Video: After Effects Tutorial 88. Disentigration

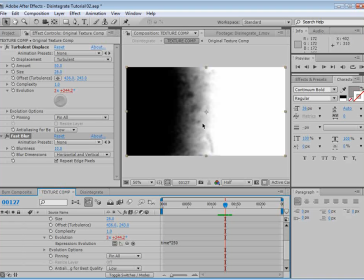12:20 So whatever we do in here is going to update in our final comp.
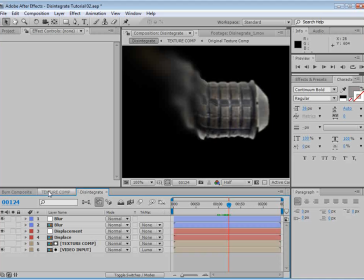12:25 Now the reason we added a blur is because without it, the displacement is very sharp and edgy, and it doesn't look very good. So we add a slight blur, and now everything is nice and smooth the way that we want it.
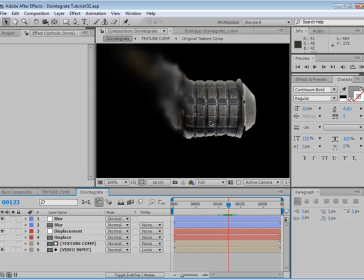12:43 Okay, the next thing we want to do is start making this look a little bit more smoky.
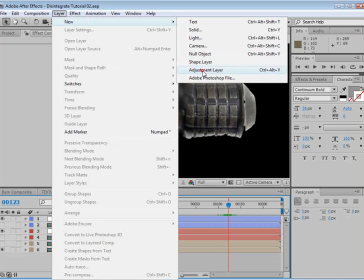12:48 So we're going to create another adjustment layer, and we're going to call this
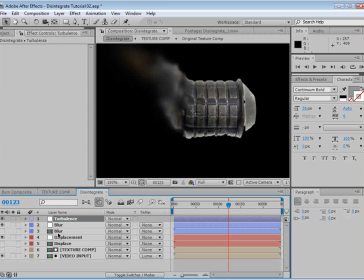12:57 Turbulence. And we're going to make another copy of our texture comp. So I'm going to copy the blur comp, and we'll just call this texture comp again. And by the way, if you click on the layer name, you can see what the real source is and what you've actually written.
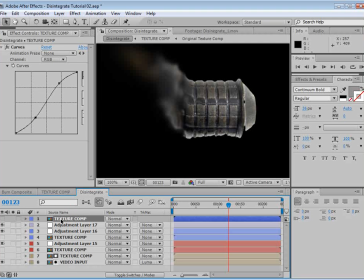13:15 So if you get confused, you can just go back and forth there.
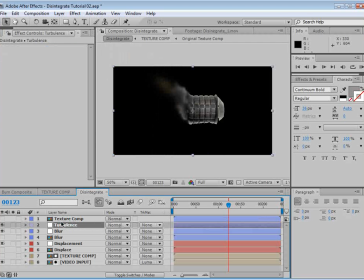13:18 So I want to go ahead and take the turbulent layer, make sure it's below that texture comp, and we're going to set it to Luma inverted. And the idea here, and we'll go ahead and set the color code here to maybe green. The idea here is to add a little bit of turbulence to just the tail end of this effect.
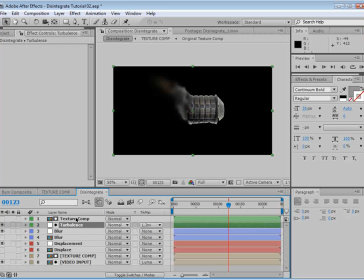13:37 So we want to make sure that our texture comp lines up.
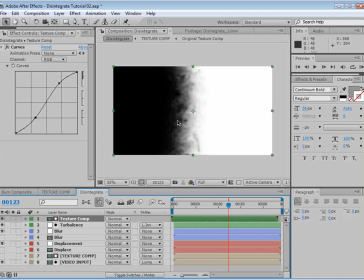13:40 So if we move it over, we want the black part of the image to start crossing over where this stuff is.
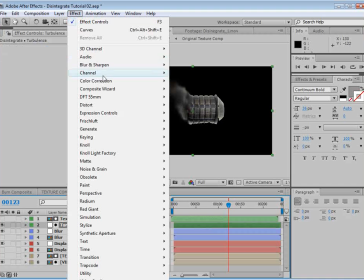13:47 So then we can choose the turbulent layer and Effect, Distort, Turbulent Displace.
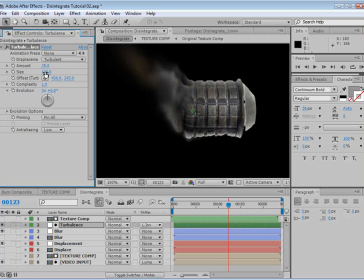13:55 So it's really wild. We probably want to turn the size down, maybe turn the amount up. Now we're getting some overlapping here, so we want to make sure we move the texture comp.
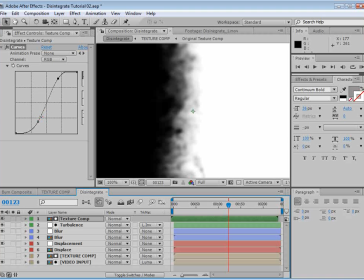14:09 First we want to give it a little bit more contrast so that there isn't so much blending.
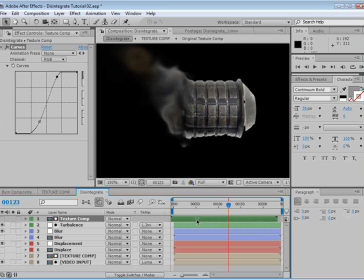14:16 And then we also want to move it so that it only affects the tail end. So you can see how by moving it we can affect a different part of the image.
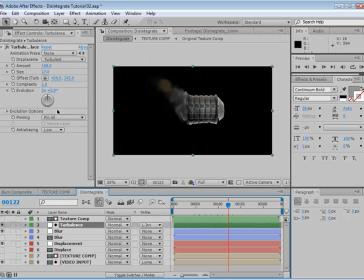14:27 Now the other thing we want to do to this turbulence is give it a little bit of an evolution animation.
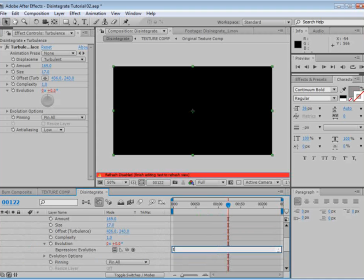14:32 So again, Alt-click, choose time, multiply 250. And that way as the time goes on, it will just fluctuate softly and give it a little bit more life.
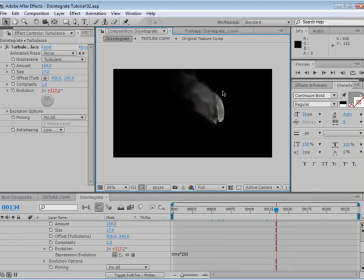14:44 Alright, you guys still with me? I know there's a lot of steps here, but check this out. Look at Sam getting burned up.
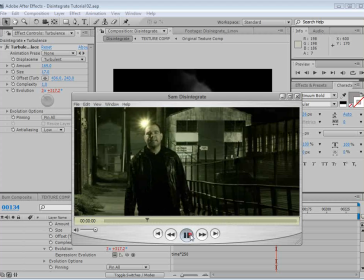14:50 Man, it's totally worth it. I mean, come on. Look at his skin, it burns off.
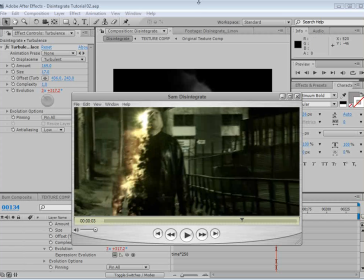14:55 He doesn't even have any skin anymore. Classic.
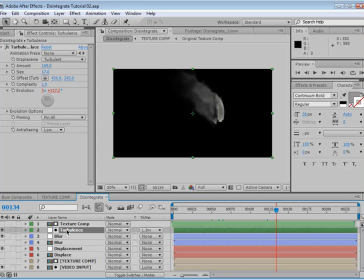15:00 Where were we? Right, so we've added turbulence. We also want to add some more turbulence, but we also want to turn the blur to about 90%.
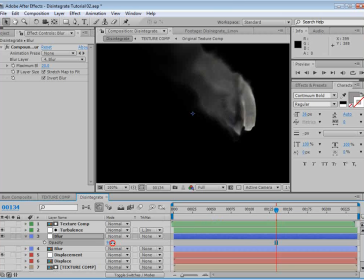15:09 And that way we can still see a little bit of the detail in the background. And that just gives it a little bit more of a high quality look. So our turbulence is good.
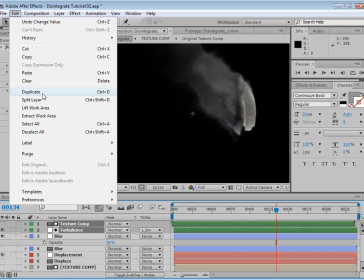15:19 We'll select those two layers and choose Edit, Duplicate. So now we have two copies.
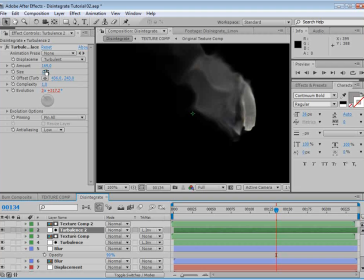15:26 And what we want to do here is change up the settings a bit. We can, make the size maybe a little bigger, maybe less on the amount, maybe more on the amount.
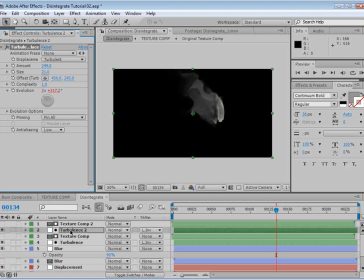15:39 Let's see, make this a little bit larger. And we're going to turn the opacity of this down to about 60.
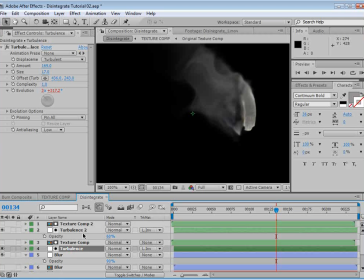15:46 And this just gives it a lot more layers. And I can also take our other turbulent layer and turn it down.
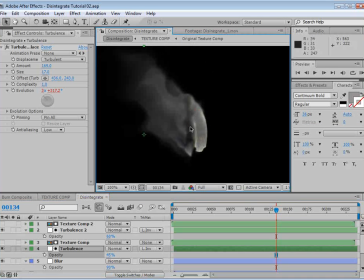15:52 And it just sort of blends everything together. And just like real smoke, there's multiple layers that you can see through all in the same area. So here, things are starting to kind of blow away.
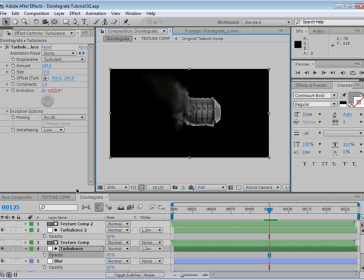16:04 Now, remember, this effect is very powerful and can be used in so many ways.
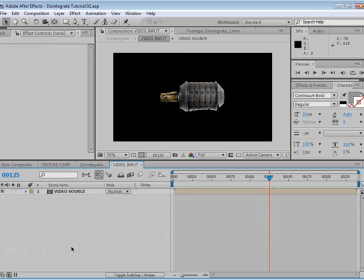16:11 If I take our video input and our video source,
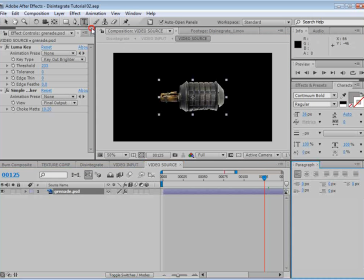16:16 and instead of using a grenade, we can go back to just adding a quick title.